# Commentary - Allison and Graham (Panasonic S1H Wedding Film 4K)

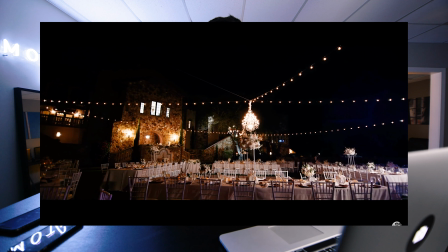965s
yeah and then just all establishing shots when we get into the nighttime stuff the s1h like kills it it's ridiculous and then we just
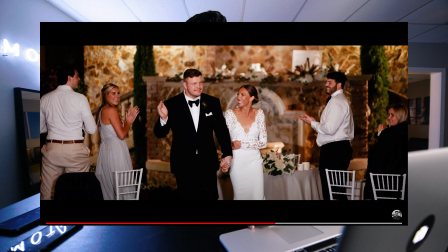973s
uh for the lighting we just run all the lighting with these like this little led panels that we have here i think i have them listed down below they're only like 40 50 bucks or something like the batteries cost more than the actual light itself but uh yeah so when you can't
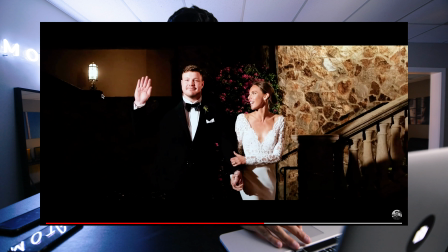992s
really see it there but that's like a practical light but right like maybe five feet to his right further off screen there was a light there and
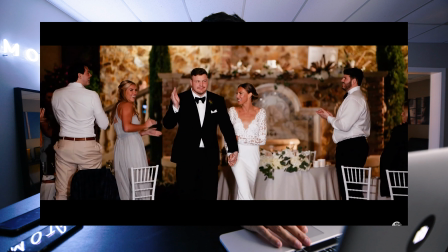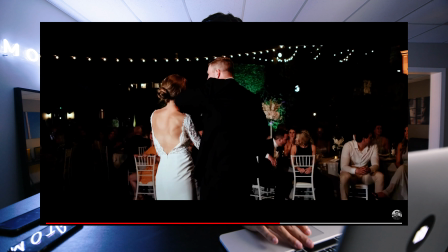1008s
then yeah we're just like blasting lights at that at that at this point just like hitting them and then again you know like what what
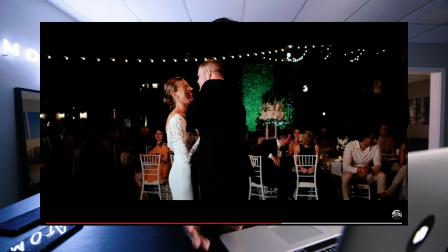1015s
I was trying to tell you guys earlier is when you have like your the main subject lit well I'm not gonna say properly because sometimes they're overexposed or underexposed but when they're lit well and they separate nicely from the background you get images like this where you see the bride and groom
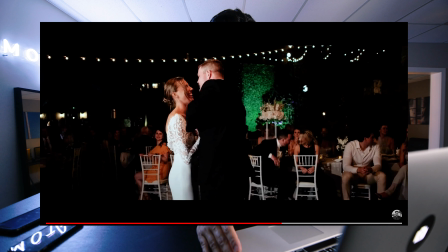1031s
dancing nicely but then everything else kind of fades to black but they're lit like nice and bright yeah
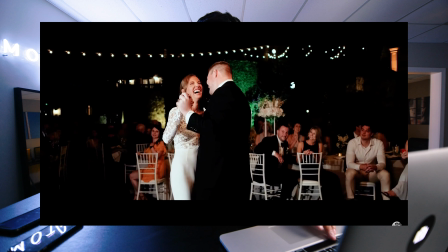1042s
like that yeah
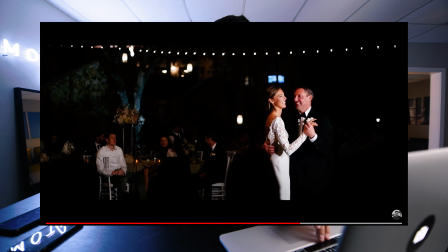1049s
like that that's that's one of my favorite like dancing uh reception shots ever honestly uh they're lit really really well and everything else is dark the only thing that bothers me is that this guy was wearing white if he was wearing black that would have helped to fall off of the like the
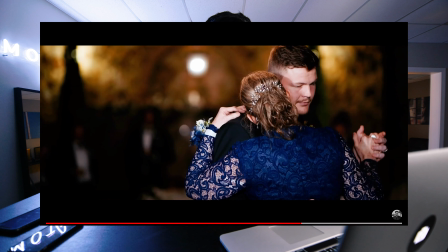1068s
shadows a lot nicer and
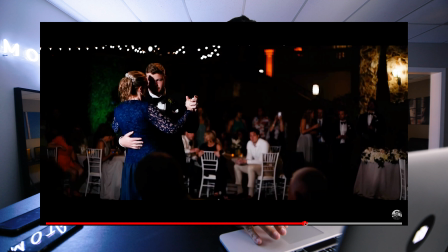1075s
throughout all those dancing shots they only wanted a highlight video so we knew going into it that uh we could be less safe um so my business partner was on the 85 millimeter and i
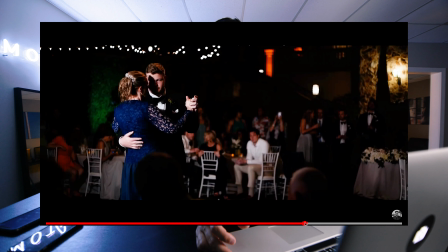1091s
just ran around like the dance floor on a 50 millimeter going behind like the little like the decor the trees like getting behind people over the shoulder shots and um yeah then i ended up with shots like this and the one like the previous shot normally
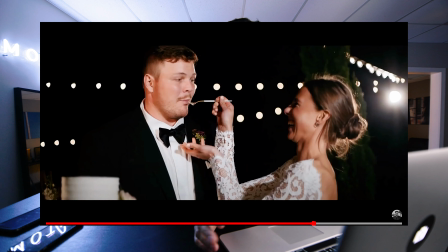1105s
we would just be super safe uh just two tripods but for this one we uh we're a little unsafe um
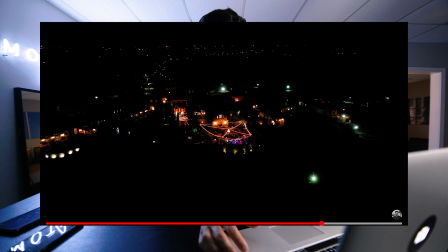1114s
yeah i flew the drone at night the low light performance is honestly not that good but uh if you were at if you were there you know exactly what it looks like so you're able to put two and two together and know that that's the venue but honestly you can't really see that
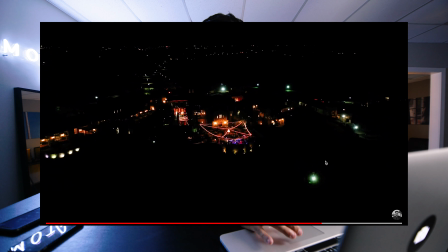1130s
much uh you can kind of see like the party lights right here but But, I mean, it's still cool to get that view from above at nighttime.
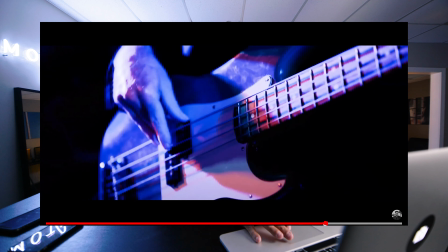1140s
Yeah, it's like all these 85 millimeter.
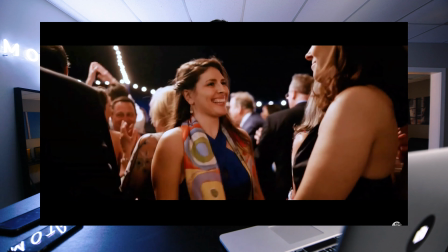1147s
Yeah, mostly when it gets to the reception, we run 85 and the 50. And then occasionally we'll just bring in like this lens, the 11 to 16, and then just shoot like some weird angles and stuff.
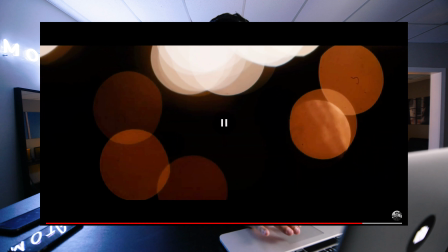1163s
Then they had the sparkler exit. So we just capture that. look at these dirty lenses oh that's actually the sensor dirty sensor it's clean now though yeah and then a
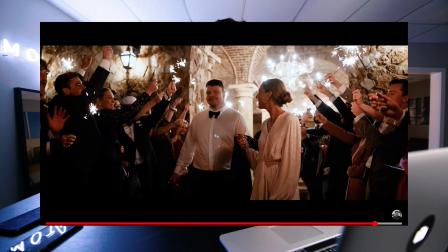1178s
handheld on the 35 I believe it was a 35 on the exit yeah it's a 35 again
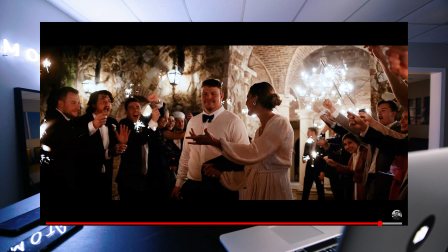1185s
this these shots it's just the tungsten lights it was like really really orange so again you just select that orange color desaturated a little bit and then we got this and